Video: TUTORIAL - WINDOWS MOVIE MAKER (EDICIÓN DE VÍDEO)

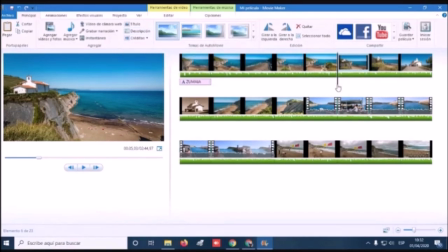(12:20)
Entonces, nos ubicamos, siempre es importante dónde te ubicas, ¿no? Nos ubicamos al comienzo de la foto. Y le vamos a poner una descripción. Esta es la ermita de San Telmo.
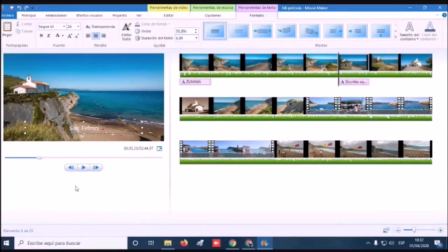(12:36)
San Telmo. Otra vez el blanco. Tengo el mismo problema que os he dicho antes con el título. Fijaos cómo se puede manejar. Yo puedo ponerlo aquí arriba, ¿eh? Si quieres que quiero que se vea mejor, o lo pongo abajo.
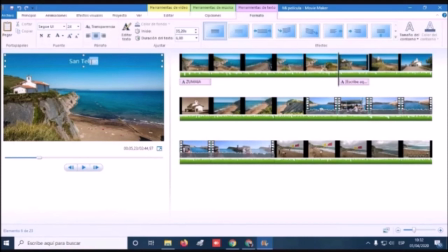(12:51)
Si lo dejo así en blanco. Yo le pondría la negrita, siempre me gusta poner la negrita para resaltarlo un poquito. Vamos a ver cómo se ve. Vamos a irnos aquí a la derecha
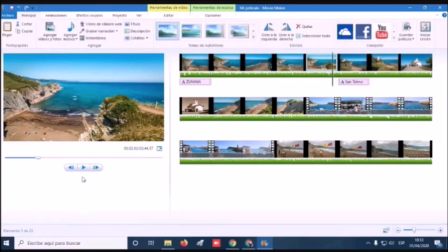(13:02)
y desde el final de la fotografía anterior, clicamos play, así se va a ver.
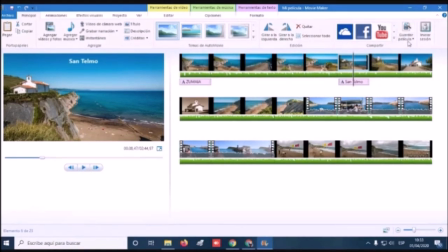(13:09)
Pero digo, no, voy a remarcarlo como he hecho antes. Entonces, mira, aquí puede haber un conflicto. A ver, os voy a explicar otra cosa. Aquí yo, justo donde tengo la línea, que es donde estoy parado en este momento, tengo una fotografía,
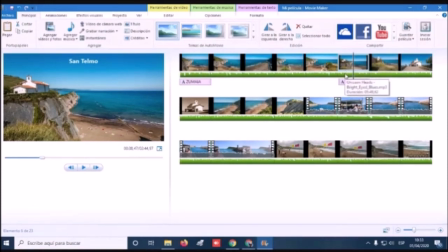(13:26)
tengo la música, que viene desde el comienzo, y tengo una descripción. O sea, son tres elementos y hay que saber, tengo que poder jugar por separado con cada uno de ellos. Es decir, si yo ahora le digo borrar, ¿qué se me borra? ¿La foto, el título o la música?
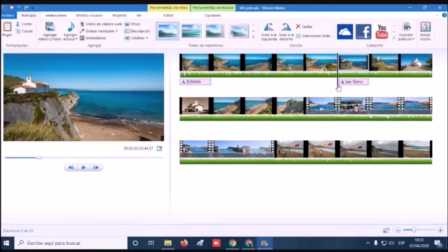(13:42)
Se me pueden borrar cualquiera de ellos pensando que estoy borrando el otro. Entonces, en la zona más alta de la pantalla, no sé si veis en amarillo, verde y rosado, tengo herramientas de vídeo, herramientas de música y herramientas de texto. Tengo activos los tres porque estoy en una foto que tiene las tres cosas.
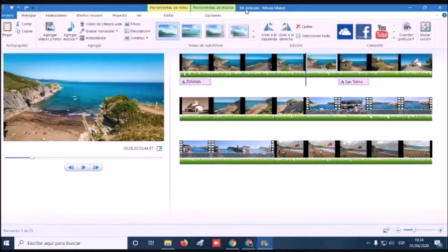(14:04)
Fijaos, en esta foto ya no me aparece la pestaña rosada. ¿Por qué? Porque no tengo el subtítulo. En cambio, si entro a la zona donde, una zona donde tengo títulos o subtítulos, es decir, texto, como aquí en Zumaya, se me activan las herramientas de texto.
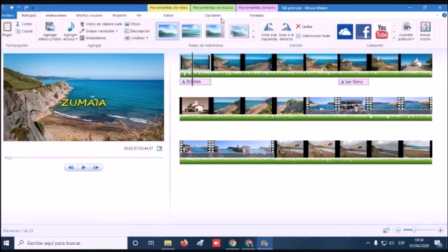(14:23)
Si no hubiera música, esta herramienta de música, esta pestaña, no estaría activa.
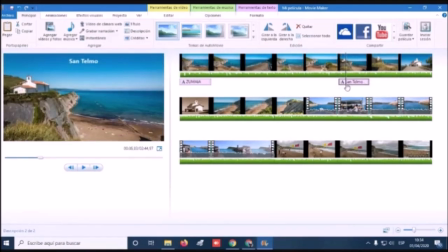(14:31)
Aquí, en San Telmo, yo lo que quiero es poner en amarillo también este texto. Entonces, lo que tengo que hacer es, sin confundirme, es ir aquí a herramientas de texto y formato. Y clicamos aquí en formato
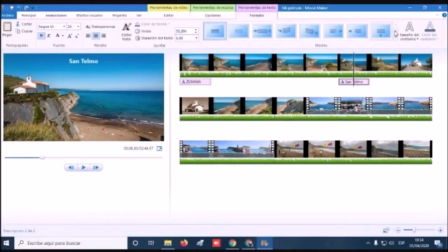(14:45)
y se me abre toda esta ventana con el formato para el texto, para San Telmo. Entonces aquí vamos a escoger cursiva si nos da la gana o no. Vamos a escoger un color que nos interese. Mismo azul puede ser quedar bien.
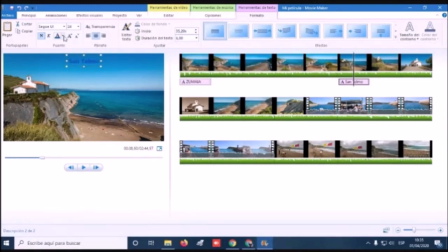(15:04)
No mucho, no hace mucho contraste. Prefiero el amarillo. Yo me gusta el amarillo. Igual que antes, puedo irme al ángulo superior derecho y seleccionar un contorno estrecho en este caso también y un color de contorno.
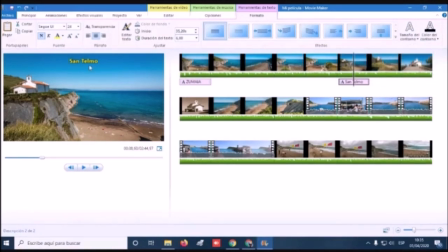(15:19)
Yo voy a utilizar el negro como hago siempre. Si veis, entonces ahí se resalta más. Venimos al comienzo de la foto y vamos a ver cómo queda. Vale. Ahora, ya que estamos con el texto,
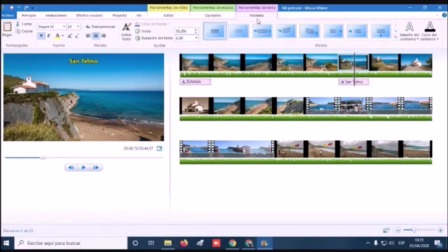(15:36)
y se nos ha abierto el menú de formato de herramientas de texto, vamos a explicar todo lo más importante. Bueno, esto ya sabéis, esto para ampliar igual que en Word. El Word también tiene esta versión para hacer más grande el texto. Si se os queda muy limitado, abrís así el cuadro de texto y listo.
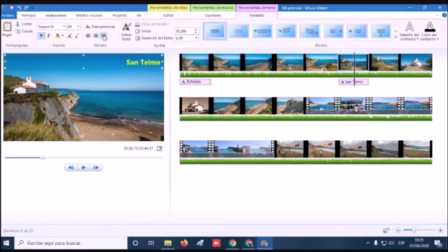(15:56)
Para que esté centrado, o si quieres que esté a la derecha, le pones a la derecha o a la izquierda o en el centro. Bueno, esto ya sabéis porque es igual que en Word. Transparencia, pues si queréis que esto tenga un grado de transparencia para que se vea lo que hay detrás. Por ejemplo, si el texto estuviera delante de la iglesia,
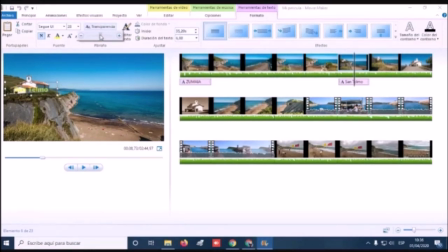(16:12)
le decimos que sea más o menos transparente para que la iglesia se pueda seguir viendo y no las letras no le tapen. ¿De acuerdo? Cuanto más negativo, quiere decir que el fondo no se va a ver. Aquí hay zonas en las que no se va a ver el dibujo que está detrás.